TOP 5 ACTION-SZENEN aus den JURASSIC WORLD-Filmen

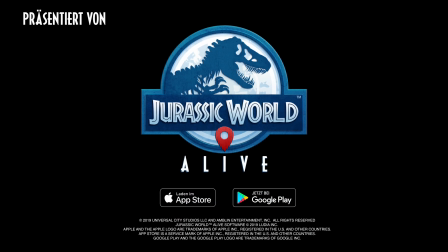(0:01)
Dieses Video wird dir von dem Videospiel Jurassic World Alive präsentiert.
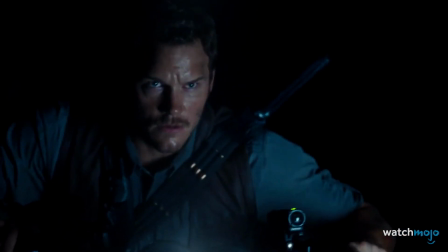(0:06)
Fortsetzungen beeindrucken selten so sehr wie die Originale, aber Jurassic World hat das dennoch irgendwie geschafft.
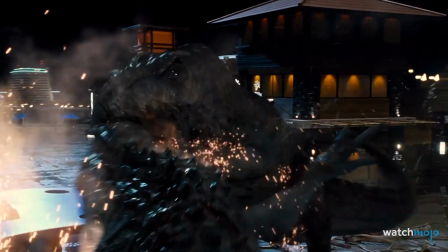(0:13)
Willkommen bei WatchMojo Deutschland. Heute zeigen wir die Top 5 Action-Szenen aus Jurassic World Filmen.
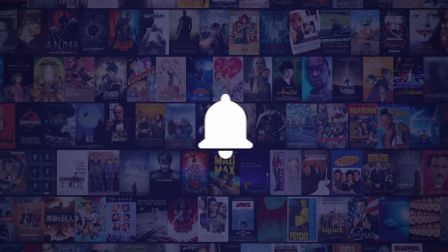(0:20)
Um auch in Zukunft die besten Videos nicht zu verpassen, abonniere uns und aktiviere die Glocke.
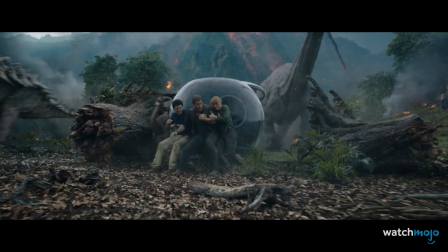(0:26)
In dieser Liste geht es um die spannendsten und atemberaubendsten Szenen aus dem Film Jurassic World von
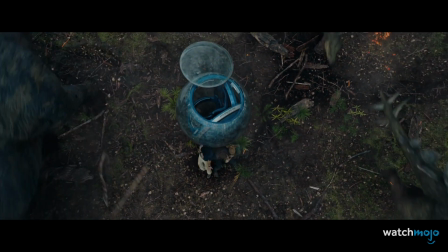(0:33)
2015 und dessen Fortsetzung Das gefallene Königreich von 2018.
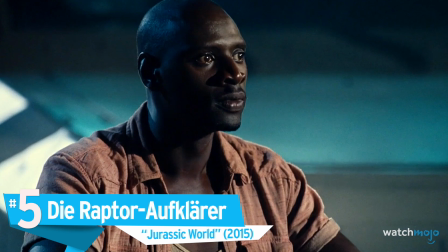(0:40)
Nummer 5. Die Raptor-Aufklärer. Jurassic World.
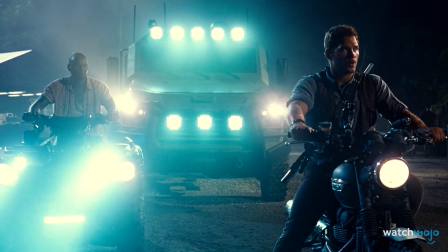(0:45)
In der Reihe gab es einige spannende Autoverfolgungsjagden, aber Motorräder?
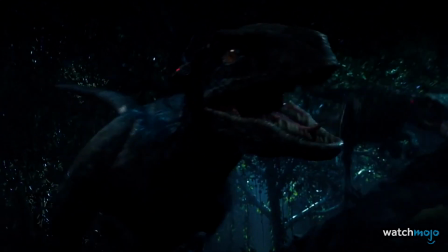(0:50)
Owen bekommt grünes Licht und führt sein Team aus trainierten Velociraptoren auf der Jagd nach dem Indominus Rex.
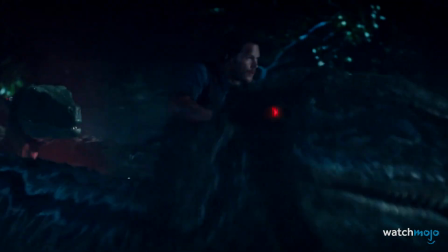(0:58)
Gemeinsam rasen sie durch die Nacht im dichten Urwald. Was das Ganze noch cooler macht, ist der Anblick seiner Dino-Alliierten,
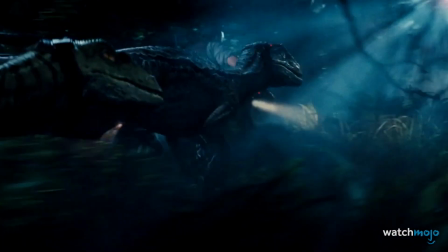(1:06)
die scheinbar mühelos durch das Dickicht flitzen, während sie den Indominus Rex aufspüren.
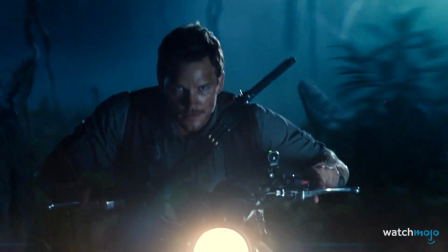(1:15)
Es gibt ein paar Aufnahmen aus der Sicht von Owen und einige Nahaufnahmen, die die Sequenz sehr abwechslungsreich machen. Und die Musik untermalt die gewaltige Aufgabe, die vor ihnen liegt.
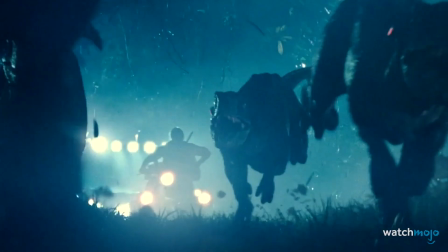(1:27)
Allein die Idee für so eine Zusammenarbeit reicht aus, um die meisten Jurassic-Fans aus dem Häuschen zu bringen, selbst wenn man den Zusammenhang kennt.
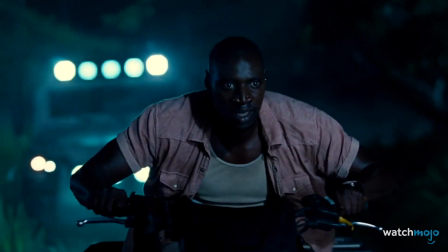(1:36)
Kein Wunder, dass das im Trailer gezeigt wurde.
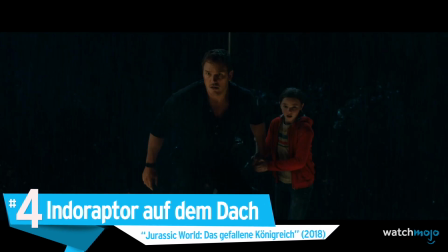(1:42)
Nummer 4. Indoraptor auf dem Dach. Jurassic World, das gefallene Königreich.
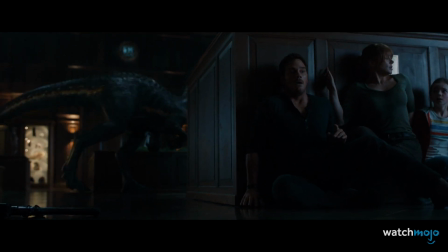(1:52)
Gleich nach einer spannenden Katz-und-Maus-Jagd durch das Herrenhaus kämpft der gerissene Indoraptor mit Blue.
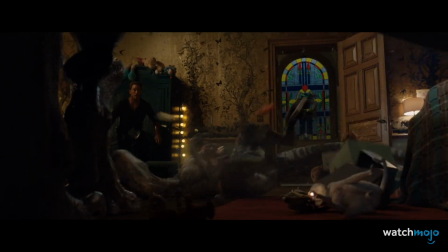(1:58)
Die Dino-Schlacht geht durch das Schlafzimmer von Macy und endet draußen auf dem Dach.
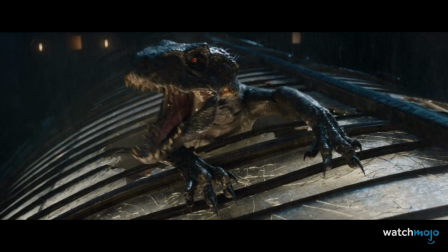(2:04)
Regen und Blitze verleihen dem ohnehin schon sehr rasanten Showdown die richtige Atmosphäre auf dem fragilen Glas.
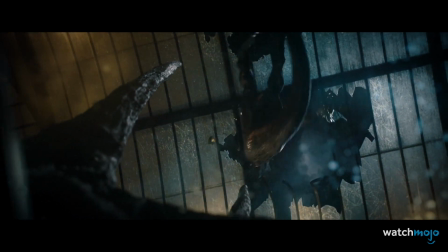(2:11)
Die Gefahr wird durch verschiedene Blickwinkel auf Owens verzweifelten Sprung über die zerbrechende Oberfläche hervorgehoben.
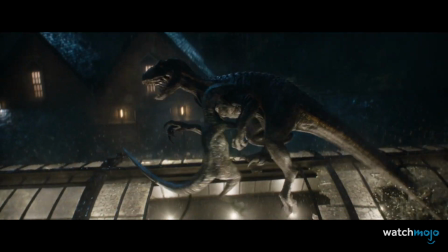(2:19)
In der Zeitlupe sieht man dann den Indoraptor hinabstürzen, bis er auf den Hörnern eines Triceratops-Skeletts aufgespießt wird. Die Musik schwillt zu einem triumphalen Höhepunkt, als Blue siegreich von ihrem besiegten Feind springt und stolz brüllt.
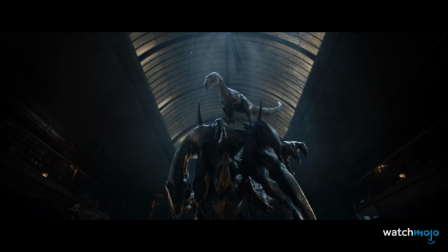(2:36)
Spiel, Satz und Sieg.
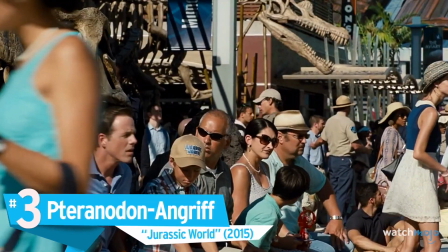(2:40)
Nummer 3. Pteranodon-Angriff, Jurassic World.
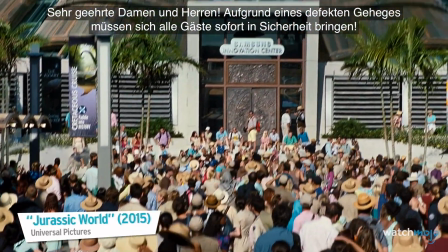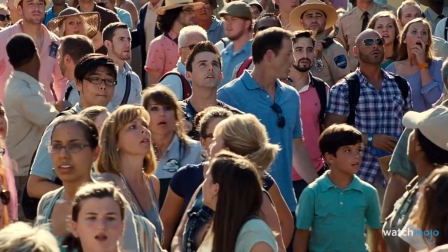(2:50)
Zeit für einen Imbiss, denn niemand ist sicher, als die Pteranodone aus ihrem Gehege ausbrechen.
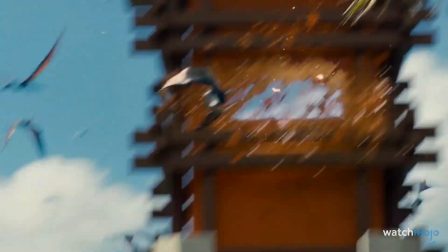(2:56)
In einer Szene, die Hitchcock stolz machen würde, stürzen die geflügelten Raubtiere fast lautlos auf die verängstigten Gäste herab.
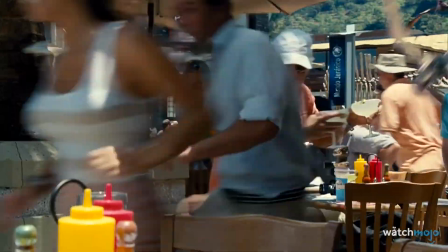(3:05)
In Panik versuchen sich die Leute in den Souvenirläden und unter Sonnenschirmen zu verstecken.
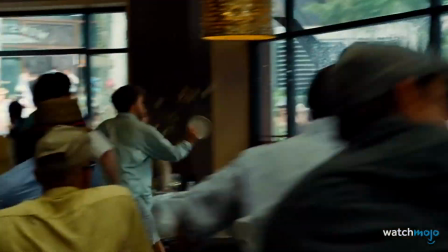(3:11)
Die Straßen werden zum blutigen Gemetzel. Opfer werden weggeschnappt, gebissen und sogar in den Himmel gerissen.
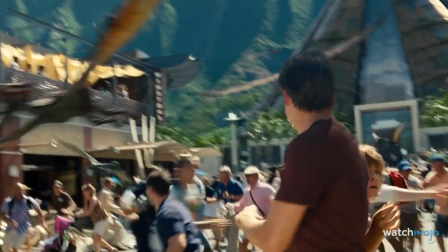(3:18)
Die Brutalität der Klauen und Schnäbel schlägt sich besonders nieder durch die langwierige Tortur von Sarah, der Assistentin.
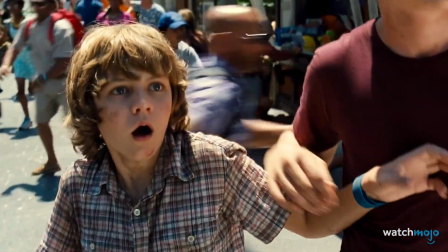(3:26)
Die verwackelte Kameraführung erweckt den Eindruck einer authentischen Aufnahme eines echten Vorfalls,
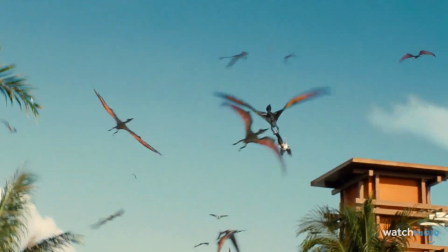(3:32)
was den Horror allzu real macht.
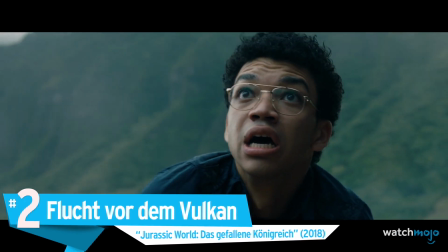(3:39)
Nummer 2. Flucht vor dem Vulkan. Jurassic World, das gefallene Königreich.
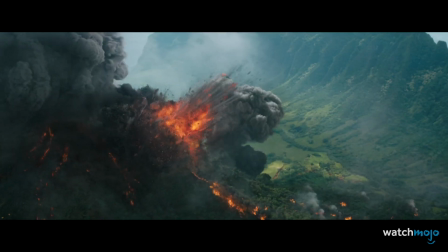(3:48)
Womit setzt man in einer Dinosaurier-Massenfluchtszene noch einen drauf? Wie wäre es mit einem explodierenden Vulkan?
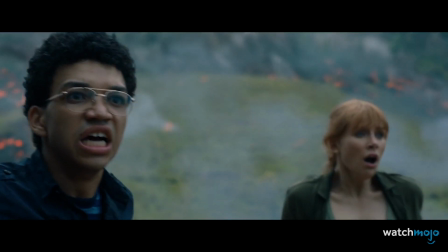(3:56)
Diese Sequenz ist sicherlich das Herzstück des zweiten Films, das in Trailern und Plakaten gezeigt wurde.